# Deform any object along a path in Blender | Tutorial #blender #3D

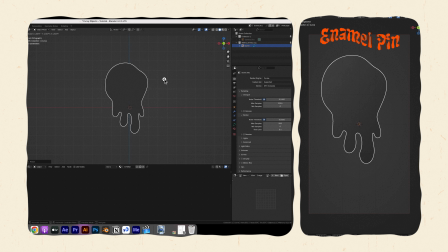488s
I'll repeat the same thing I usually do with any SVG I import to Blender, which I've showed multiple times. Decimate the faces into planars, then extrude the curve and convert it to mesh.
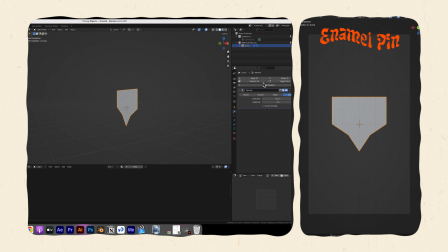499s
And finally, we can remesh it. Then here,
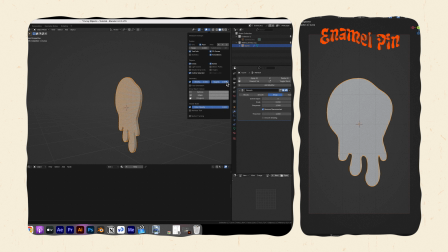503s
I'm going to apply the remesh modifier because I need to UV unwrap it in order to put the textures on. The remesh settings will depend on the object you're creating, so don't rely on the numbers I have.
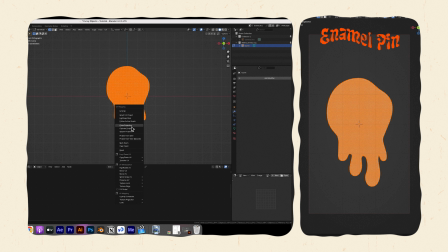516s
Now unwrap it in front view by hitting U on the keyboard while in edit mode and choosing project from view,
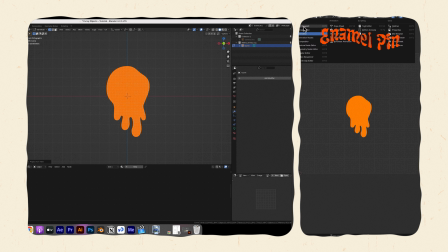523s
because we mainly care about the front face of the pin.
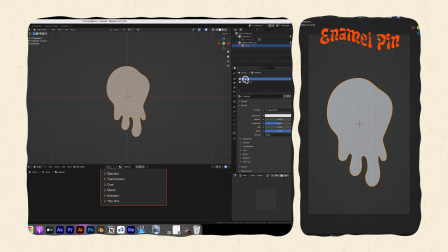526s
Before we do anything, let's create the 2 material slots, one for the front of the pin and one for the back. For now, just give them different colors and select everything on the mesh but the front faces and assign it to the second material.
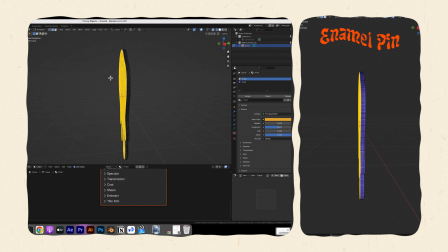541s
We do this first because it's easier to select vertices before we add rotations and animations.
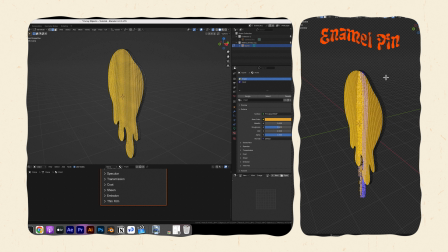547s
Otherwise, you'll have to disable everything in order to add your textures in UV Unwrap.
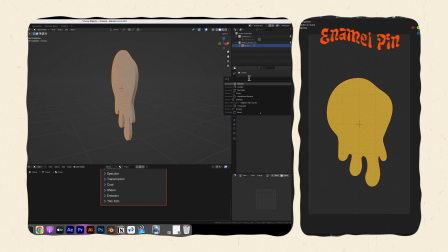551s
Here's where things differ a bit from previous tutorials.
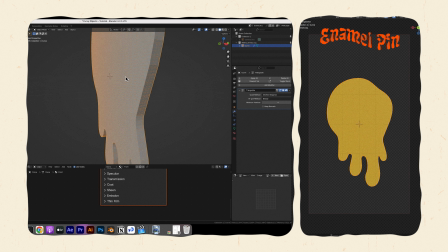555s
When it comes to the remesh part, for the pin, I added an extra modifier, which is the triangulate modifier,
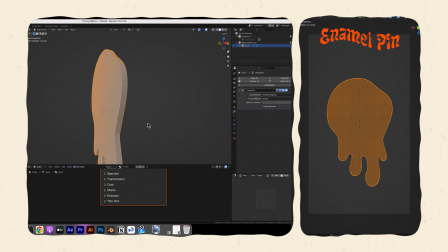562s
just to make the mesh look a bit nicer and to get more points in between the original points without subdividing even more with the remesh modifier.
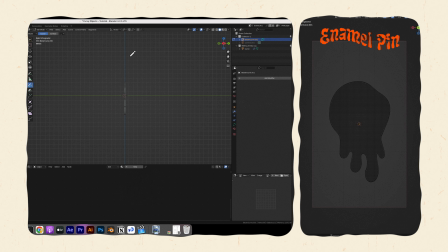571s
That's all I needed to do before I added a curve modifier. For this one, I created this curve because I wanted the object to move towards and away from the camera. I used the Z value for the deform axis. Sometimes with the curve modifier, it's a trial and error situation, so don't get discouraged.
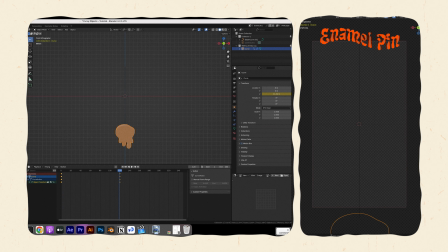589s
Then I animated it on the Z-axis to move it along the path. And I finally added a subdivision modifier to smooth the vertices further.
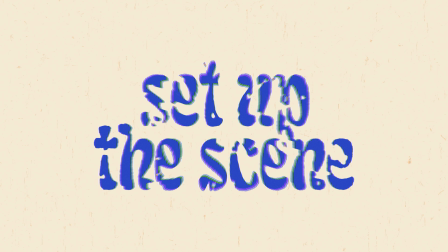597s
It's time to set up the camera, add some lighting, and finally textures.
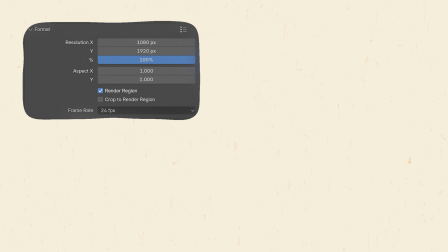601s
For both, I set up my camera resolution at 1080 by 1920 for vertical video,
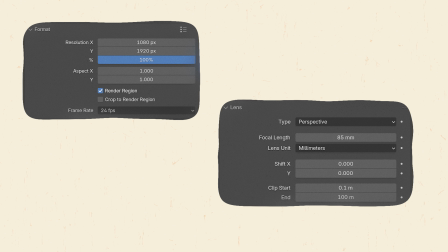606s
and by default, I have a focal length of 85mm.
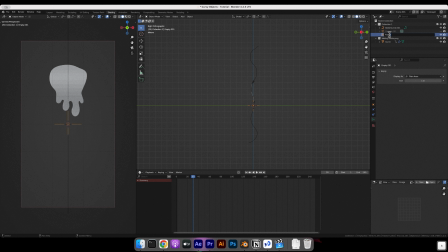610s
I also add an empty, call it focus, position it where I want the focus to be, then use it in the camera's depth of field section in the object's data properties. Adjust the settings how you see fit. I set up my f-stop at 1.2, depends on your scene of course.
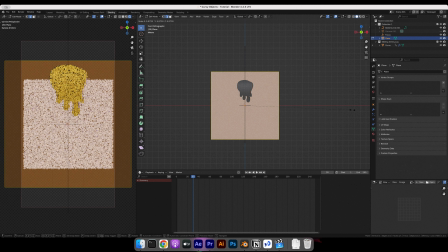626s
I then add a plane for the background.
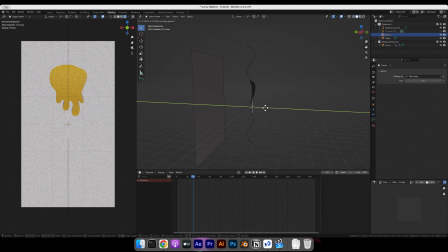628s
There's also a slight difference in the focus position between those two animations because I moved the camera for the bubbles animation.
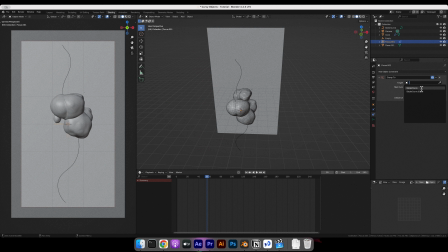636s
The focus in the bubbles animation moves along the curve using the clamp 2 constraint,
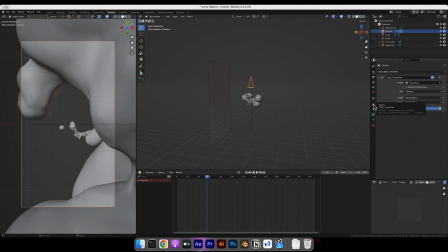641s
so I can use the copy transforms constraint on the camera to copy the empty's location.
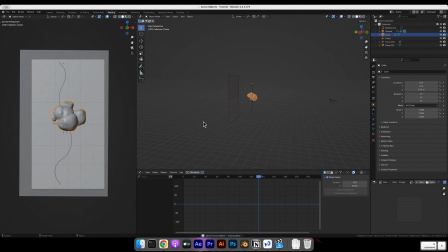646s
And I added a slight noise to the rotation of the camera, while in the enamel pins camera, I kept it still.
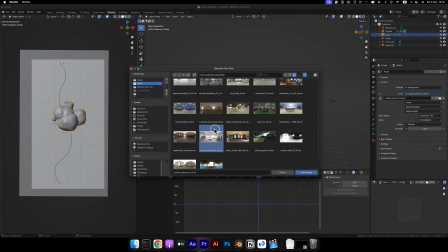653s
As for lighting, it's separate for each object, except for the shared modern bathroom HDRI from Polyhaven at a strength of 0.4.
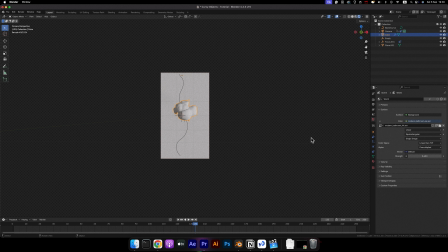661s
I set it to 0.4 because I want to add extra area lights, and because my background is light, the full power of the HDRI is too much.
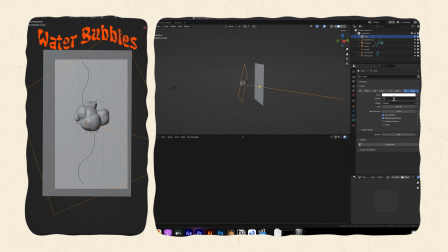670s
For the water bubbles, I added an area light for the background with an initial strength of 500 watts.
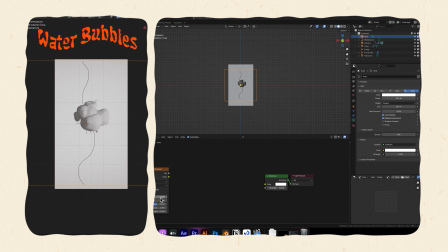676s
The area light uses nodes where I plug a noise texture with these values into a color ramp, then scale it by whatever values for an appropriate strength for the scene. I had to scale the strength of the resulting noise texture by 3 for this. And if this doesn't work for you, the one reason I found light textures don't work for many Blender users is because they don't reduce the light spread. I have mine at 3 degrees because I want it crisp. If you want the light texture to look slightly blurry, go with values from 10 to 30 degrees.
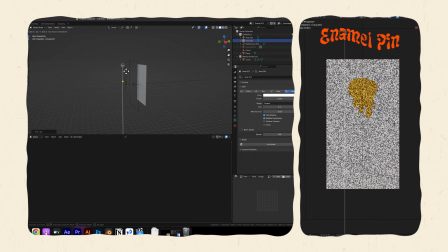708s
Now for the enamel pen, I added 2 area lights, one for the background and another for the object, for an extra shine as it moves,
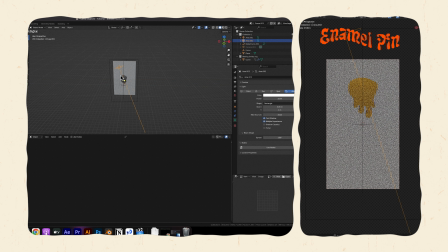716s
because I found it a little bit flat and I wanted to accentuate the movement of it with the light.
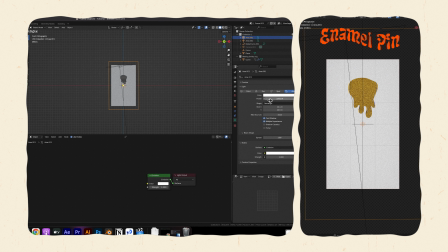722s
The one set up for the background has a strength of 1000 watts and uses nodes to add a Voronoi texture to the emission strength.
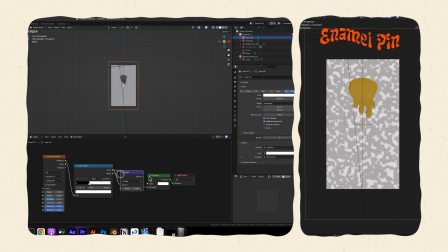729s
I crunched the color with a constant color ramp, then scale it by 0.2 to lessen the harshness of the light.